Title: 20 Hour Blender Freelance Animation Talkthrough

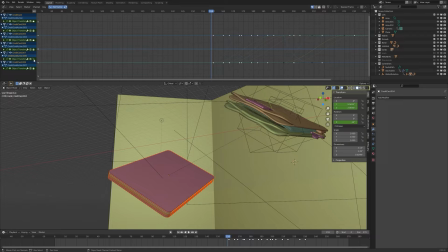(47:23)
all right so here we're animating some credit cards six of which fit
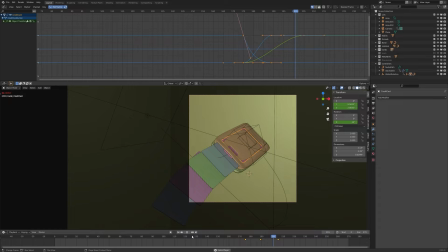(47:28)
into the distilled mod wallet v2 and making them fly in okay now this was definitely a situation where things got a little overlappy where i could not physically make well none of it's physical obviously but i could not get six
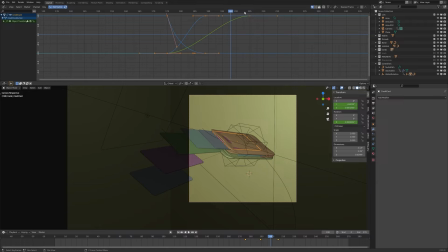(47:45)
cards to actually stack on top of each other in there
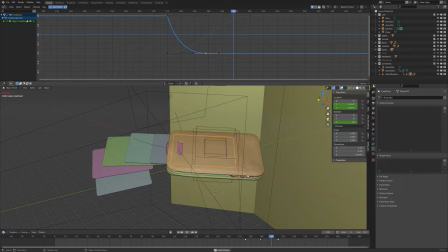(47:50)
oh so you see that little the little thing i just did that was the wallet having like a little bit of a recoil when the cards
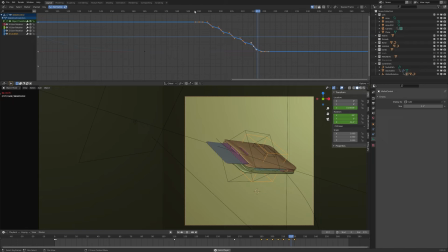(47:57)
go in pretty cool detail if you ask me um but yeah so with the cards here
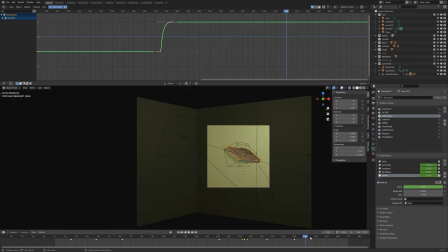(48:03)
i could not get them to all stack up so they're kind of i just had to get them
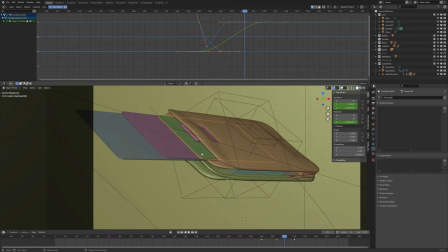(48:08)
i think i think like once they went into the little slot i had them kind of go
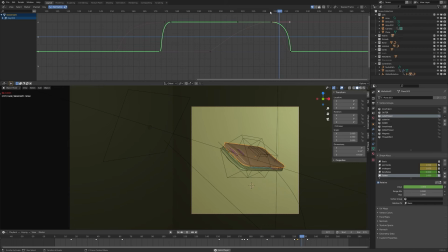(48:13)
down a little bit like out of the way some of them you can actually i think if you look really close you you can see visibly intersect but I just made sure that the you know that top front edge did not go through
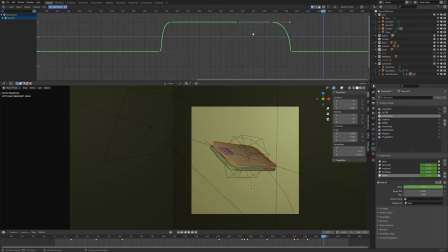(48:27)
because if you see one fully passing through another then there's a little bit of a issue but as long as you could just maintain that that outline going in over the next one then it's not not too big of a deal because it happens it happens so fast but if I had
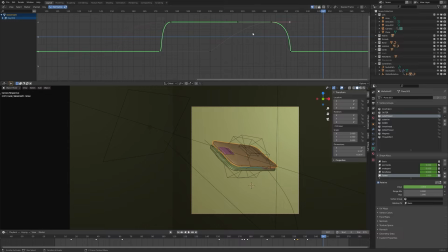(48:44)
to actually get them all to fit in there I don't know what I would have done I probably would have just showed them all stacking and then dropping down or something i'm not sure but i think i realized pretty quickly that that wasn't going to be a hugely visible thing and
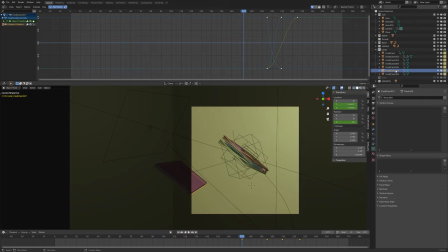(49:00)
you can always play with your camera angles and rotations and stuff to make some of that stuff look a little bit less visible i mean you don't you don't want
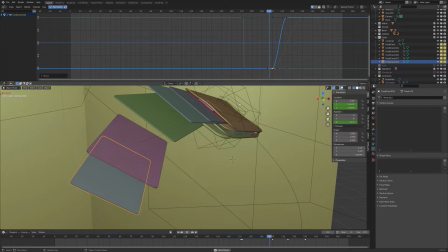(49:08)
your whole design direction to be decided because you need to like hide things that you're doing wrong but you know it's okay to
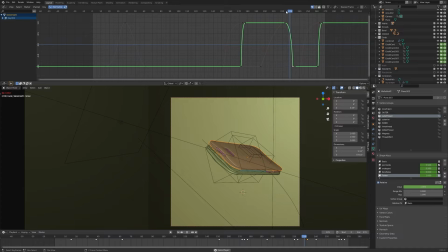(49:16)
it's okay to make the camera work in your favor a little bit when you need to not I don't I don't even think I really did that there but um
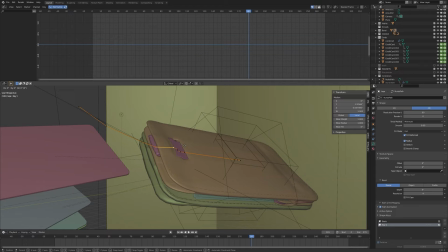(49:24)
actually that's a pretty visible angle to see the issues I'm talking about so I wasn't wasn't exactly hiding from it there but obviously realized it wasn't going to be
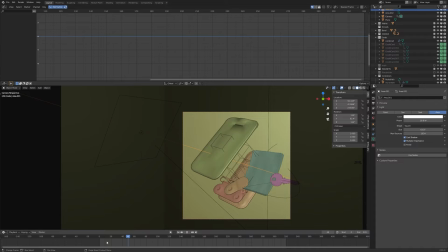(49:32)
a huge issue I think right there I'm adding a shape key to that curve also because when the other one bends it got in